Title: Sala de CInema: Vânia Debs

E tinha um outro aspecto que fazia com que a gente ficasse muito feliz, que era o surgimento do Chico Science da Nação Zumbi. Porque foi no Baile, exatamente no período de montagem do Baile, que o Chico estourou.
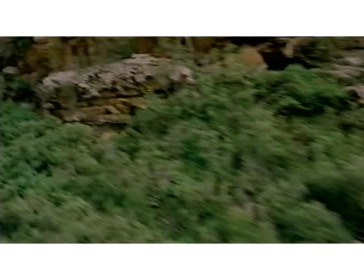(17:10)
O Chico tinha já preparado esse primeiro CD, o primeiro CD dele,
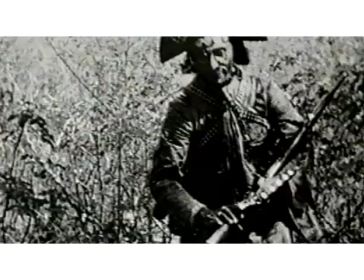(17:16)
e cujas músicas ele já havia cedido para o Baile Perfumado.
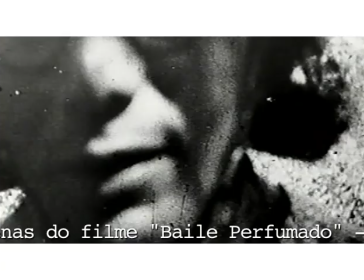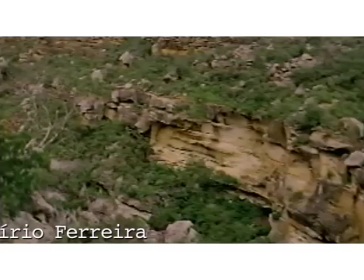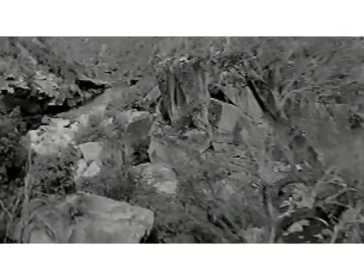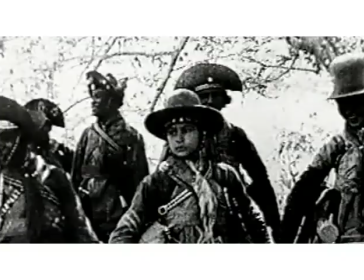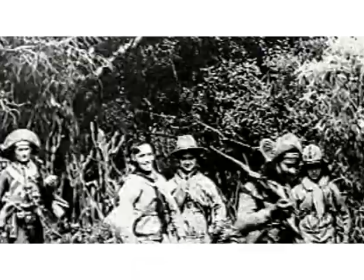(17:53)
Qual é a importância da música nessa narrativa, Vânia?
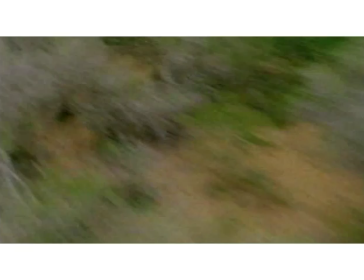(17:56)
Porque você tem ali momentos que a música acaba sendo ela própria, o fio condutor.
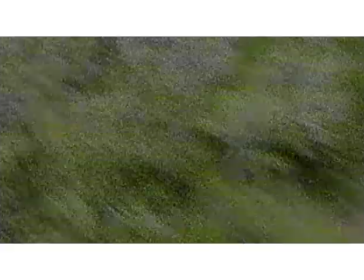(18:04)
O tom da narrativa é dado por ela. Exatamente. Olha, ali é um caso em que a música ganha uma dimensão dramática, né?
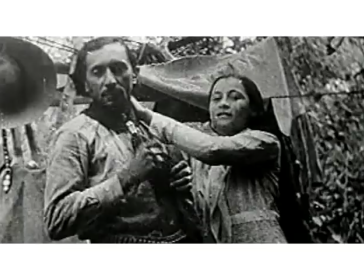(18:13)
Eu diria que ela contribui para a narração da história que está sendo contada.
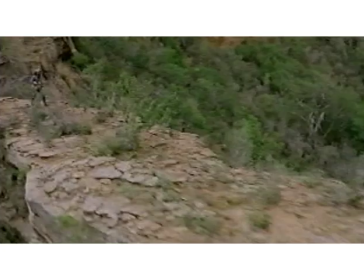(18:18)
Ela não é apenas uma trilha que ilustra imagens, né? Não, ela tem uma força, e exatamente porque é Chico Science,
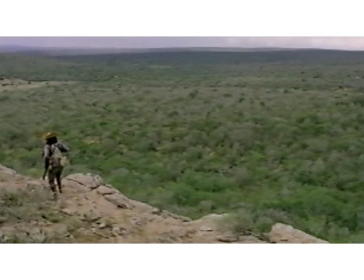(18:27)
você vê aquelas panorâmicas que você tem no Raso da Catarina ali, naquele lago todo, com aquela música potente, com aquela batida atrás.
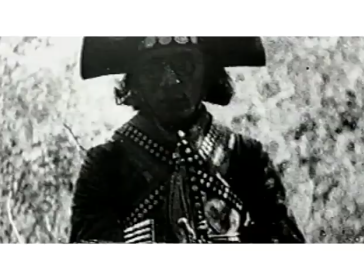(18:35)
Essa bomba de fundo. Aquilo você tem vontade de voar com a câmera, né, e penetrar naquele lugar, né, conhecer aquele lugar e tal.
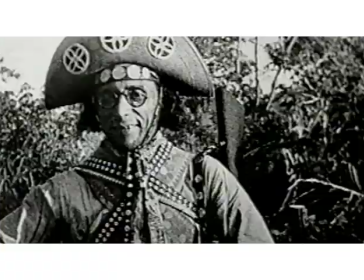(18:43)
Então eu acho que ela dá uma densidade, ela contribui muito, narrativamente e dramaticamente falando, né?
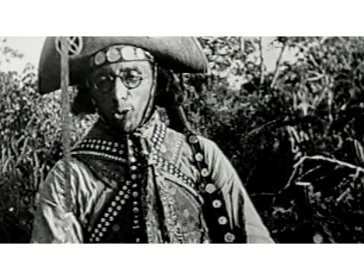(18:50)
Eu acho fundamental.
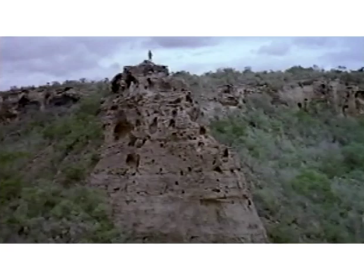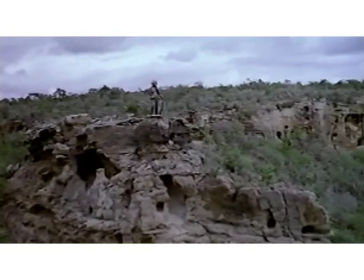Esse filme, Baile Perfumado, ele é um filme ágil, né? Mas ao contrário dos outros, de boa parte dos filmes que acontece quando se fala de filme ágil, ele não é clipado. Certo? Ele é um filme ágil, sem ter essa interrupção neurótica do clipe. Como é que você fez esse jogo entre... Essa alternância, né? Olha, na verdade, isto é uma coisa... Os momentos mais ágeis e tal, é um momento muito lírio no filme, né? E eu também, eu já havia montado videoclipe antes e tal, a gente queria dar uma linguagem um pouco mais contemporânea e moderna para o filme, né? Porque essa coisa de cangaço, de Nordeste, já naquele momento Para eles também não é muito legal essa coisa de falar que Nordeste é só fome. Eles queriam mostrar um Nordeste verde, você vê, tem muita água. E ali realmente aquela região que eles filmaram é muito bacana, né? E o que, assim, na verdade, esse material já chegou para mim, eu não tinha outra alternativa a não ser corresponder e tentar fazer da melhor forma possível aquilo que eles já tinham previsto ali durante a filmagem. É lógico que aí, os três juntos, a gente, com aquela música do Chico Sainz, acabava incentivando também a fazer essa fragmentação, né, de alguns momentos. Mas acontece que tinha uma história a ser contada, e uma história muito densa, uma história que deveria passar por vários segmentos, porque você tem ali o padrinho Cício, você tem o Lampião, você tem os fazendeiros, você tem o cineasta que está vendendo, está também filmando, fazendo a filmagem dele. Então você tem alguns segmentos narrativos, né?